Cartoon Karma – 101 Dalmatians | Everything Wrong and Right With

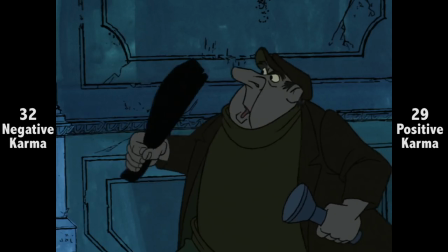(12:36) Oh, I ain't gonna hurt ya, but I thought we was gonna pop em all. Shut up.
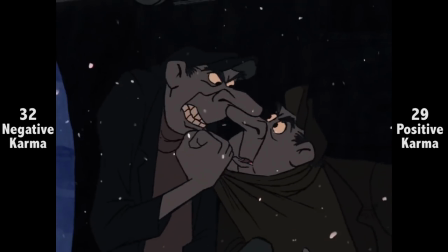(12:41)
Given how Jasper later reprimands Horace for suggesting the dogs could be clever, Oddie thinks here that the puppies would understand them.
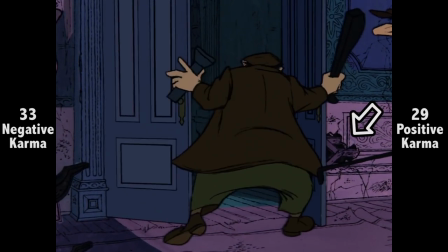(12:48) Shut that door, Orish!
They don't think to block off the hole they climbed out through before?
Take over, Captain!
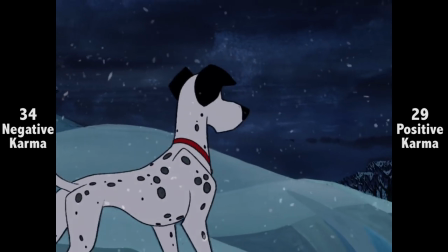(12:54)
After Colonel told Captain to wait on standby if they came, Pongo and Perdita don't even end up meeting him, they happen upon Colonel instead.
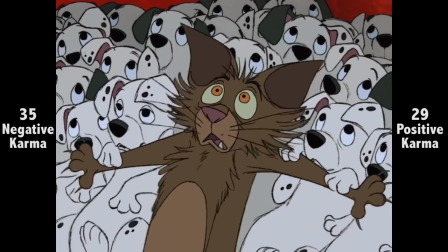(13:03)
Not exactly subtle, but that the previously gloomy hallways of Hellhole get all blood-red and foreboding right before the moments of skinning.
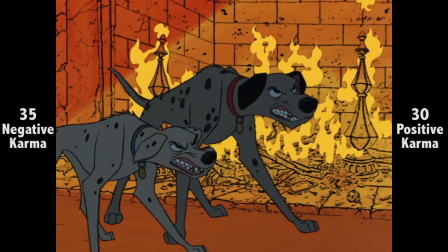(13:10)
Hey, the symbolism's there to see. The puppy that runs out here changes from Patch to Lucky.
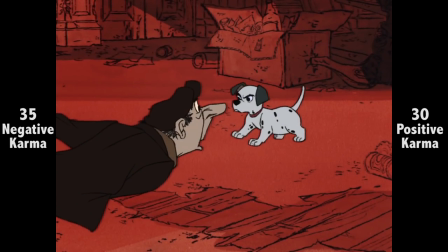(13:15)
The lack of a spotted eye gives it away.
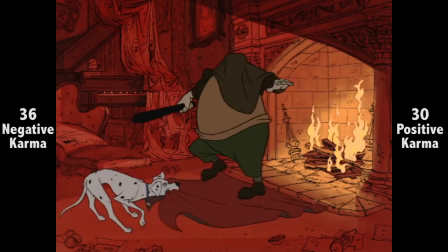(13:18)
It's not the finest slapstick Disney's ever done, but it's pretty great regardless, given the two sad-sack thugs they came up with to bear the brunt of it all.
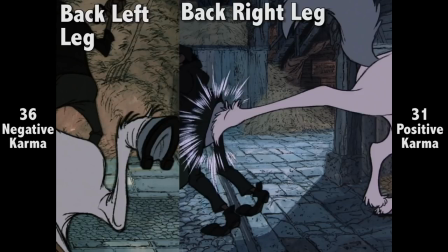(13:26)
Though Captain prepares to kick with his back left leg, he ends up kicking with his back right leg.
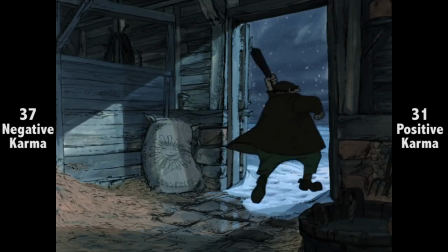(13:31) Come on, I respect the truck! We'll let him off in half a mile!
Hmm, Captain, Colonel and Tibbs didn't make much of an effort to stop them departing.
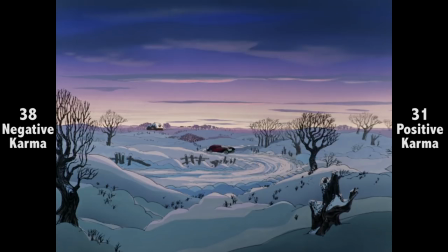(13:39)
The stretch of the film that's most routine is the cross-country trek, accepting Carell's appearances, of course, but there's only so much of that.
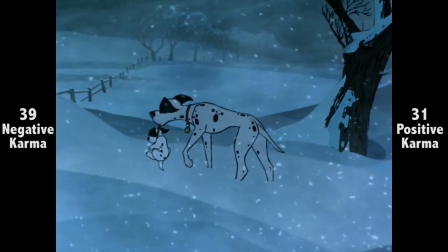(13:46)
That snowy wind's got some sense of humour, it switches direction just as they double back to the barn, so it's still blowing against them.
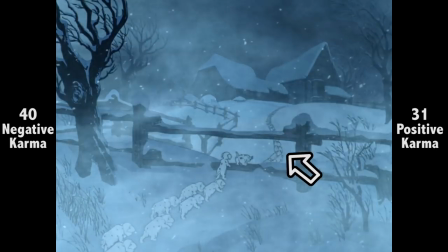(13:53)
I get that's supposed to be a line of puppies going into the barn, but with no spots, they look more like white pigs than anything.
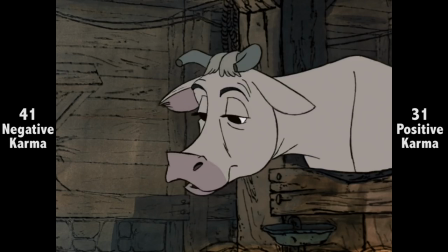(14:00) Where is the milk? Come and get it, kids. It's on the house.
It'd have been funny if she said it was on the slate instead.
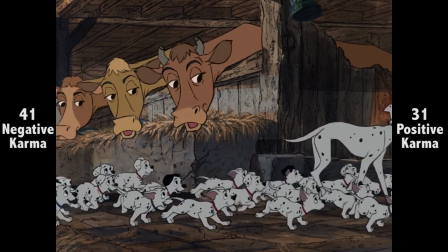(14:07)
That's British slang for putting it on your tab. Usually at your local pub, where you're a trusted regular.
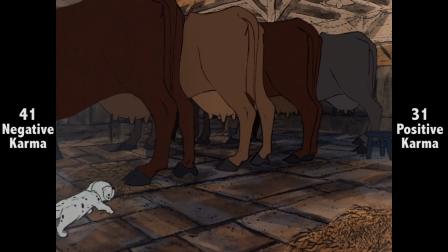(14:12)
Not a negative karma or anything. Just felt like adding that. There was mild controversy at... well, this.
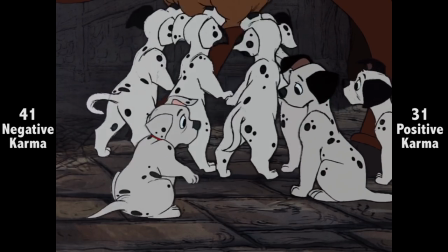(14:17)
Given the detail of this shot, I can see that, even if it doesn't bother me at all.
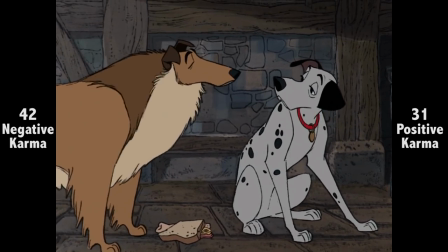(14:23)
The film doesn't need to spend time hammering home any moral of animals sticking by each other when physical harm rears its head.
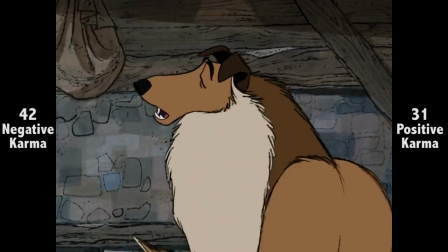(14:29)
Just having all these animals none of our heroes know do what they can more than sells the humanity… of animals.
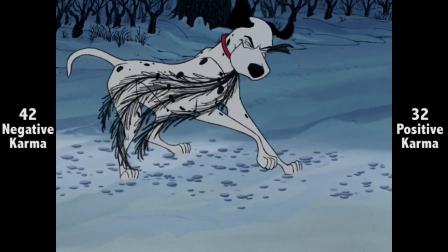(14:35)
You know what I mean. Regarding this whole bit where Pongo's attempt to cover their tracks doesn't fool Cruella,
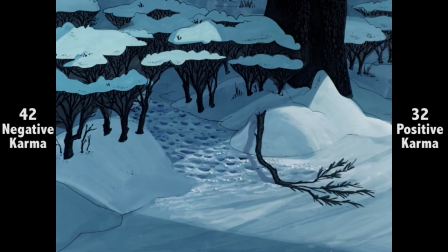(14:41)
I think it might have worked better had they not shown the puppies scrambling across, and just Cruella piecing together the clues.
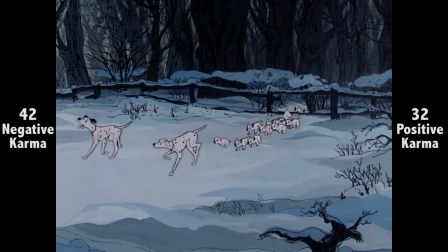(14:47)
That way, after the night of the barn, we wouldn't see them again until they reached Dinsford, implying more about their journey's hardship than seeing them trekking further.
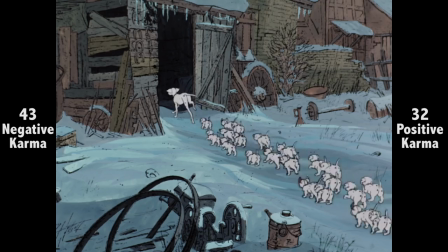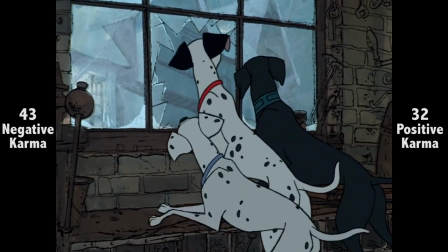(15:02)
Another thing easy to overlook in old Disney animation is the score. Background music then was typically unobtrusive, light-flowing classical.
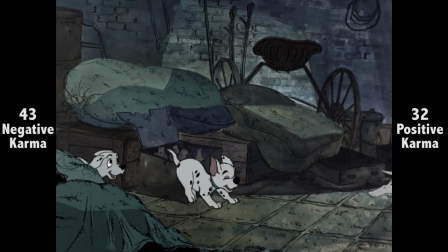(15:09)
With barely any songs, there's more time to make an impression.
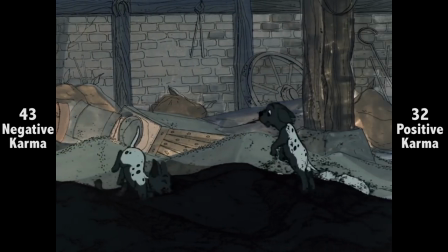(15:12)
And this puppy theme, playing in moments of fun or joy with the puppies, like their birth, is a decent recurring motif.
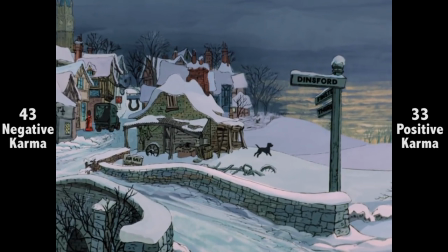(15:19)
It seems to be morning when they arrive in Dinsford, but the gloomy clouds suggest dusk a mere minute later.
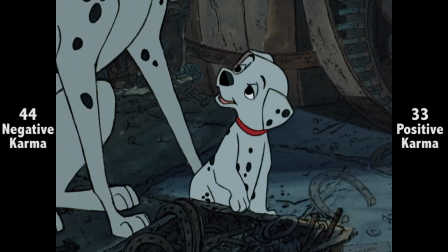(15:25)
Don't know what to make of that. That's clearly a girl puppy, with the voice and eyelashes and all. Kinda breaks the visual rule they had going of red collars for males and blue for females.
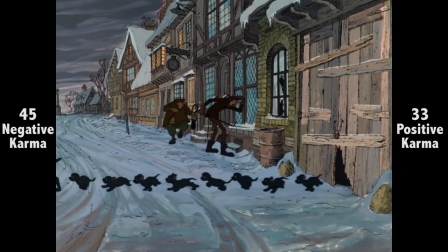(15:36)
The pacing really slows down a bit in this last section, not entirely to its benefit.
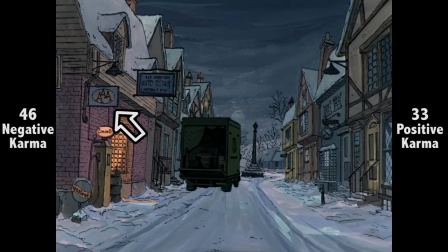(15:41)
A little too much of getting them all on the truck. Looks like the California artists missed getting the English setting 100% right. AAA stands for American Auto Association, it should just be AA for Automobile Association.
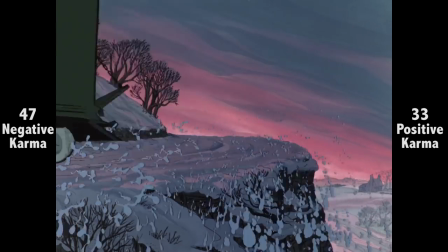(15:55)
Apart from adding a fair bit of excitement after the slower-paced trek, the car chase is great for having Cruella's car break apart, becoming just as deranged as she as it progresses.
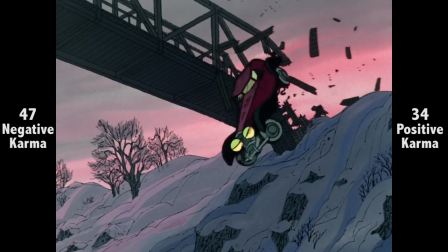(16:05)
The truck isn't there after the cut during Cruella's crash off the bridge. What happened with the snow here?
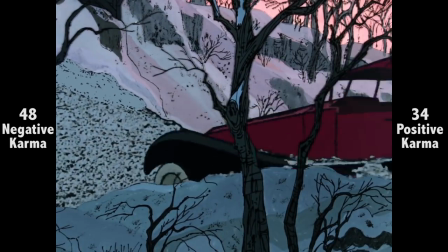(16:11)
Looks like they tried to insert live-action footage.
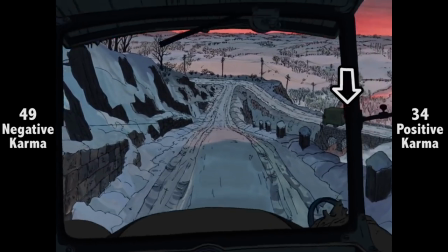(16:14)
As Jasper and Horace approach, the truck and Cruella are coming from the intersection's right, but at collision, they've come from the left.
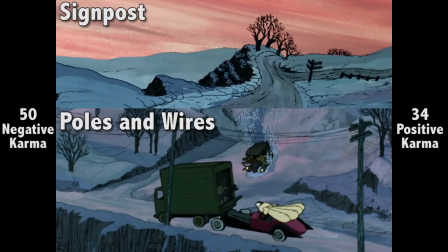(16:22)
Also, the junction loses a signpost, but gains telegraph poles and wires at the moment of impact.
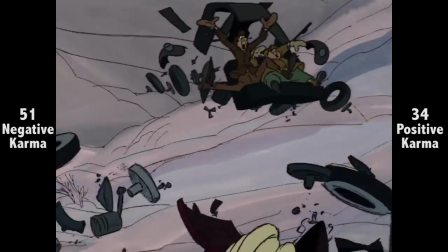(16:28)
I'll be honest, the logistics of the collision are all over the place, given the duo take 20-plus seconds to get to the intersection from here,
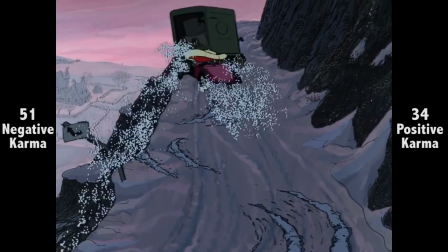(16:35)
and Cruella and the truck gain several twists and turns to veer around in between.
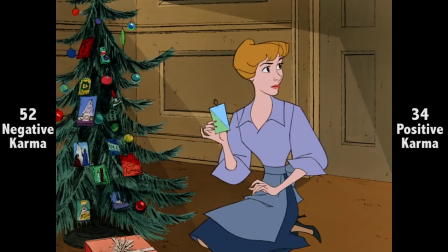(16:44) That's your first big hit.